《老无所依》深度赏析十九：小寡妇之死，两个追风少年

其中所能金花的不过是劳苦愁烦转眼成空我们便如飞而去如飞而去记得这个如飞而去也是和风有关系的也跟传道事物有关系也跟这个电影有深刻的关系
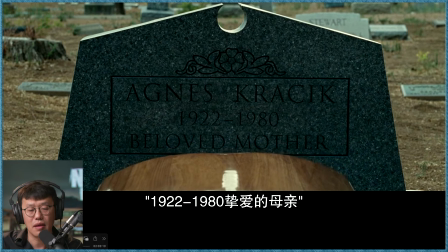[8:11]
因为这个电影真的是风是无处不在棺材在下葬的过程
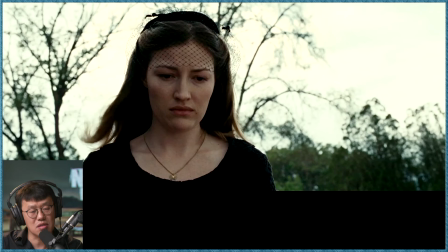[8:18]
整个卡罗金的妈妈的葬礼只有三个镜头非常简单墓碑特写棺材下降人再往下走
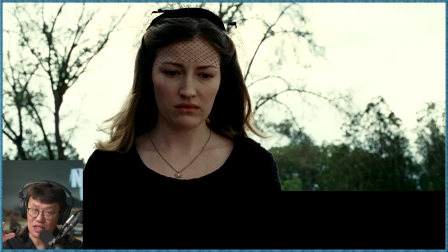[8:28]
你的日光之下的生活已经结束了你是要走向日光之上还是要埋在地下这是一个人需要做的选择
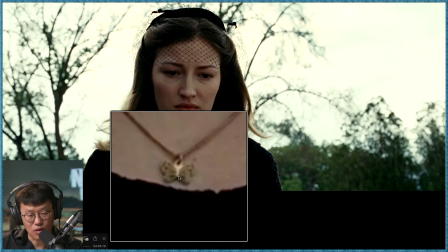[8:41]
第二个镜头是卡罗进的特写项链是一个蝴蝶蝴蝶是随风飘荡的是一个这样的一个意思
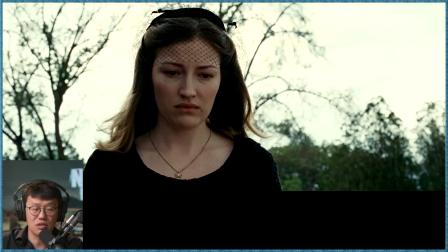[8:48]
他为什么没有挂一个十字架也没有挂一个其他东西我相信这是有选择的穿着一个黑衣服宁终的表情
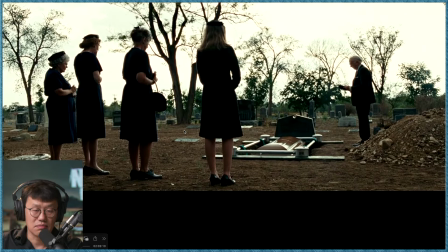[8:55]
第三个镜头是一个看起来卡罗进的妈妈或者外婆人员也不是太好在一个人在死的时候有多少人来去参加你的追思礼拜也其实多多少少证明了要么就是说你实在活得太久了你把你的朋友亲人都已经熬死了那要么呢
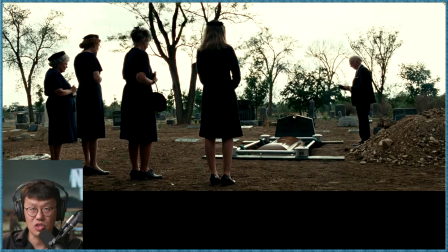[9:15]
就是说你确实没有太多的人这个世界上没有太多的人在关心你了那画面的右侧以墓碑为界限分割的是一个你也不知道是真牧师假牧师或者是就只是一个这种殡葬之家
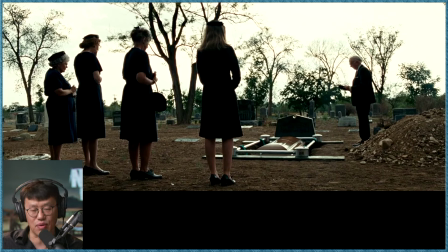[9:30]
这种服务的这种一个employee一个职员去充当这样的一个角色然后他口中喃喃有词但是我们什么都听不清楚也听不到也好像没有人去在意这个到底说了一个什么样的信息
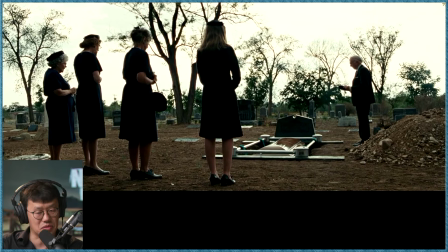[9:47]
然后我们能听到的就是那个哒哒哒哒哒哒哒这个棺材架下去了三个镜头讲完之后
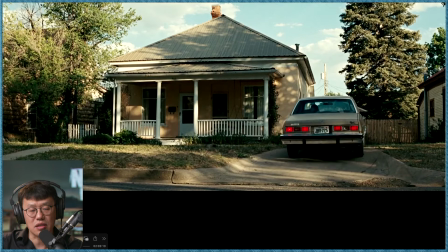[9:56]
场景一转建立了这样的一个外景一个房子然后卡拉进开车回家车也不是什么好车房子也不是太大然后这个curve上就是这个这叫什么道边上的路肩的我真的不知道中文怎么说了
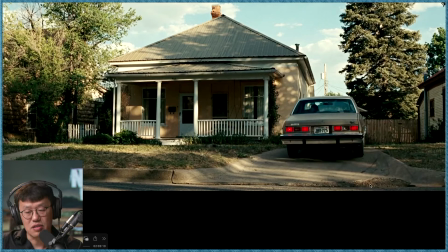[10:15]
Curb反正就是说也是烂的很显然不是什么特别精致的家庭也好像年久失修了就和Carlo Jean的妈妈的身体一样这个镜头的建立也是为了最后要呼应
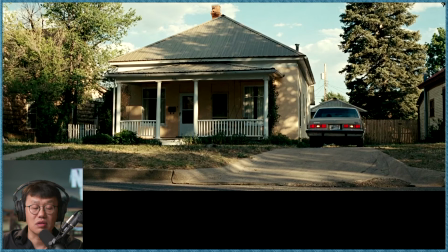[10:30]
Anton Shiger从这个房子里头出来的时候你就不会说稍微花太多的时间去连接这样的一个印象电影是一个视听非常微妙的在工作的东西有的地方需要铺垫用视觉去铺垫的一定要铺垫这样才会不影响普通观众的这样的一种观景的流畅感
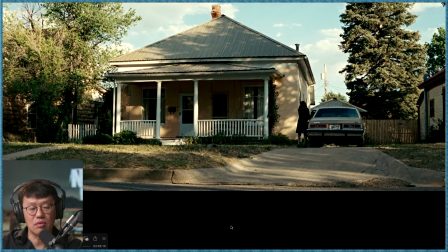[10:49]
卡拉进下车一摔门同时根据噪音来去剪接这是一个我也很喜欢的技巧对吧这样就非常的顺
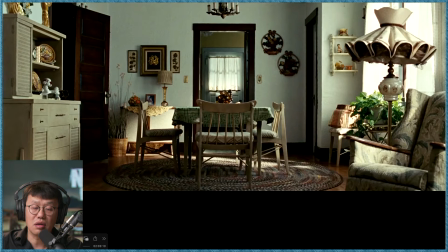[11:00]
然后向来是一个空镜头空镜头里头现在当卡拉进还没有进到这个家的时候我们能看到什么东西在动大家注意到了吗是画面的这个地方看到吗就是一个光影其实是窗帘在被风所轻轻的吹拂的时候
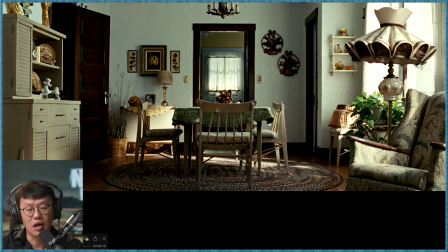[11:17]
动然后光线随着它而变化整个环境是一个建立的非常平稳的几乎有一点点像小金的那种镜头了head on直接就是说垂直的所有的线条竖直都是垂地的
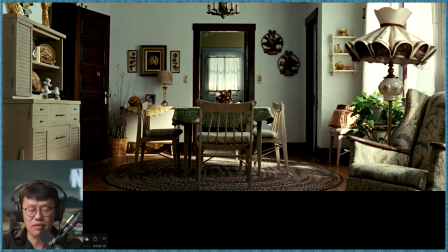[11:32]
然后平的都是直直的环境非常的整洁一种好像很有序的然后生前的人的这种品位他在乎自己的生活把自己的生活环境装修的还不错很干净
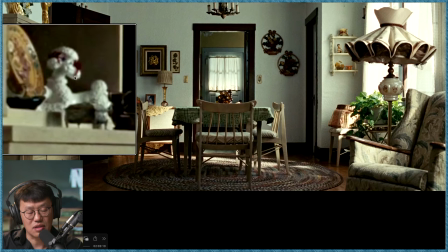[11:48]
然后有这么一些东西可能是稍微可以注意一下的就是说有几个狗狗狗的这样的一个淘气一种装饰品大家知道我跟大家聊过更详细的一部电影其实是柯恩兄弟的另一部我认为更伟大的电影是冰雪豹Fargo的第二三集第二集还是第三集讲到就是说这个很坏的主人公他的这个家庭里头有非常多的这种猪的这种小陶瓷的装饰品那个肯定是一个故意放在那里头去表达一些意义的
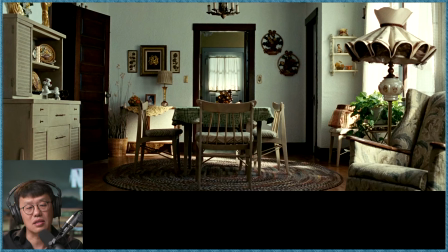[12:25]
我觉得那期我讲的还不错大家有机会也可以仔细看一下我对Fargo的解读我相信你会觉得非常entertaining挺有意思然后也挺有意义的一个东西他这个房间里头
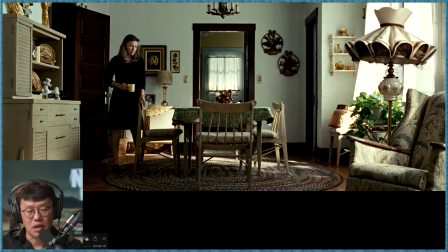[12:38]
等一下卡罗靖进来之后他很累了然后他想坐一下歇一下
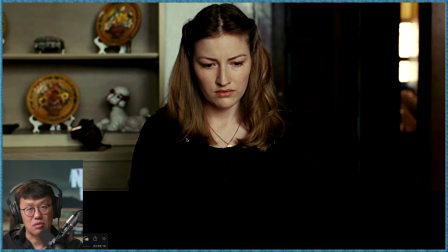[12:45]
在小说里头这地方写的说卡罗靖回家的时候已经是晚上了然后他整天都没有想哭的感觉因为一直在忙葬礼的事情然后回到家之后这个时候他真的想哭了然后他说妈妈
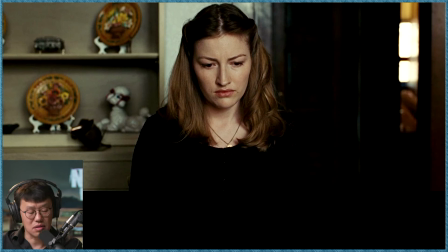[13:00]
这是一个很精细的写的一个细节我相信很多人有类似的情境的话你会感受到迟迟而来的这种心痛
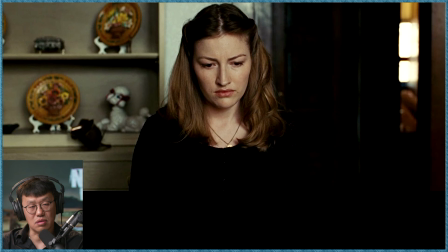[13:14]
这种伤心因为我们当一个不管说哪怕是宠物死去的时候你也会说为了这个事情本身要忙忙忙忙忙一阵子那种忙碌感会会把你的一些非常深层次的情绪暂时能够遮盖住但是当一切忙完的时候你才是真正的觉得说我突然想起来很多昨日种种譬如昨日死那个事情是非常让人觉得感伤那个感伤还不只是因为你和那个宠物或者家人的关系而是你在感伤一种时间的流逝我们本身存在的这种神秘性你真的不知道他这个死去的生命去哪里然后你同时在想我又会去哪里我应该怎么去面对接下来的这样的时日
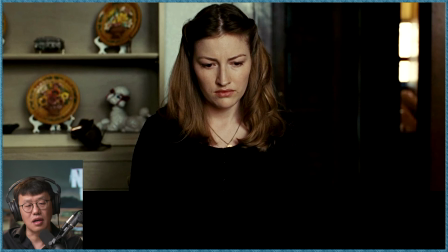[14:01]
这些事情都是非常让人觉得沉思的你看Carol Jin的背景后面确实也是再一次才强调一个贵妇传的一个小陶瓷然后同时CarolJin在低眼垂眉的时候
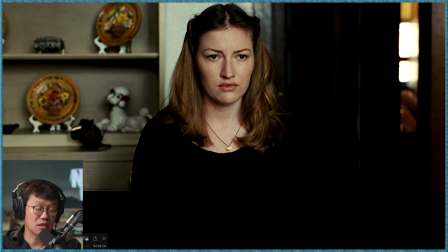[14:20]
他眼睛开始有变化在镜头上最重要的就是人的眼睛的变化这是一个永远都是一个新的信息的一个揭露的一种方法然后方便我们去连接就是我们就马上就会好奇他在看什么
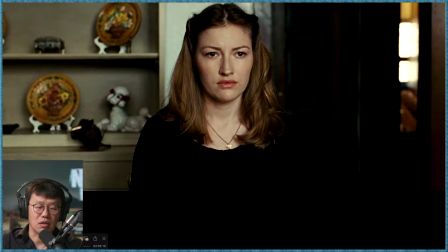[14:34]
那下一个镜头的连接就是这个电影里头无处不在的风了我们听听这个声音吧
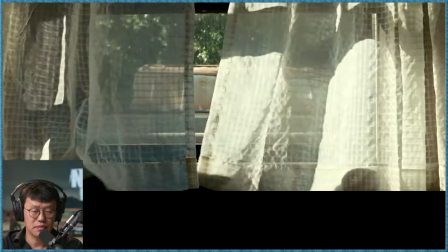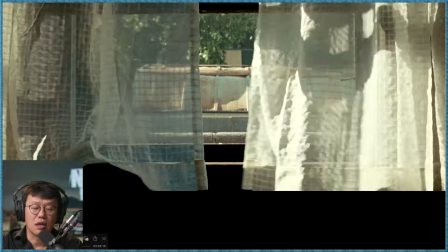[14:47]
这是一个主观的镜头吗对不对卡罗金看着
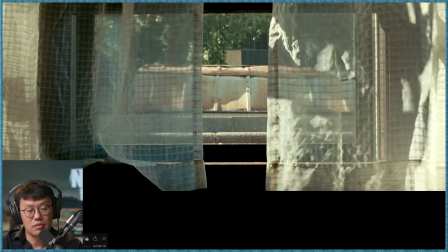[14:52]
我跟大家可能提过很多次了风在传道书里头经常被提到甚至说风这个词本身在希伯来文里头它好几个意思首先ruach这个词本身它是有风的意思也有人的气息呼吸这就是人的呼吸它代表了一种好像人的这种生命的律动然后它同时还能够代表人的灵或者说不是人的灵它就是一种灵一个spirit这个精神你可以说这个精神有的可能你说我自己的精神还有一种外在的精神你要如果不好的话我们把它叫邪灵对不对如果是好的话我们叫它圣灵Holy Spirit还是一个Evil Spirit它都是一个Spirit是一个你看不见的
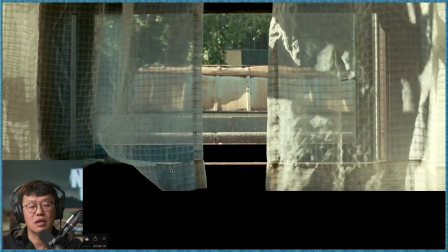[15:43]
但是它同时在运动的东西这个镜头就是这样的我记得禅宗的时候禅宗的最著名的一个梗不就是也是在说就是说六祖对吧惠农说有人问说这个棋杆是不是会能我忘记了就说看到棋杆上的棋在动在被风吹然后就问说这是棋动还是风动对不对然后最后这个禅师以看似大聪明的方式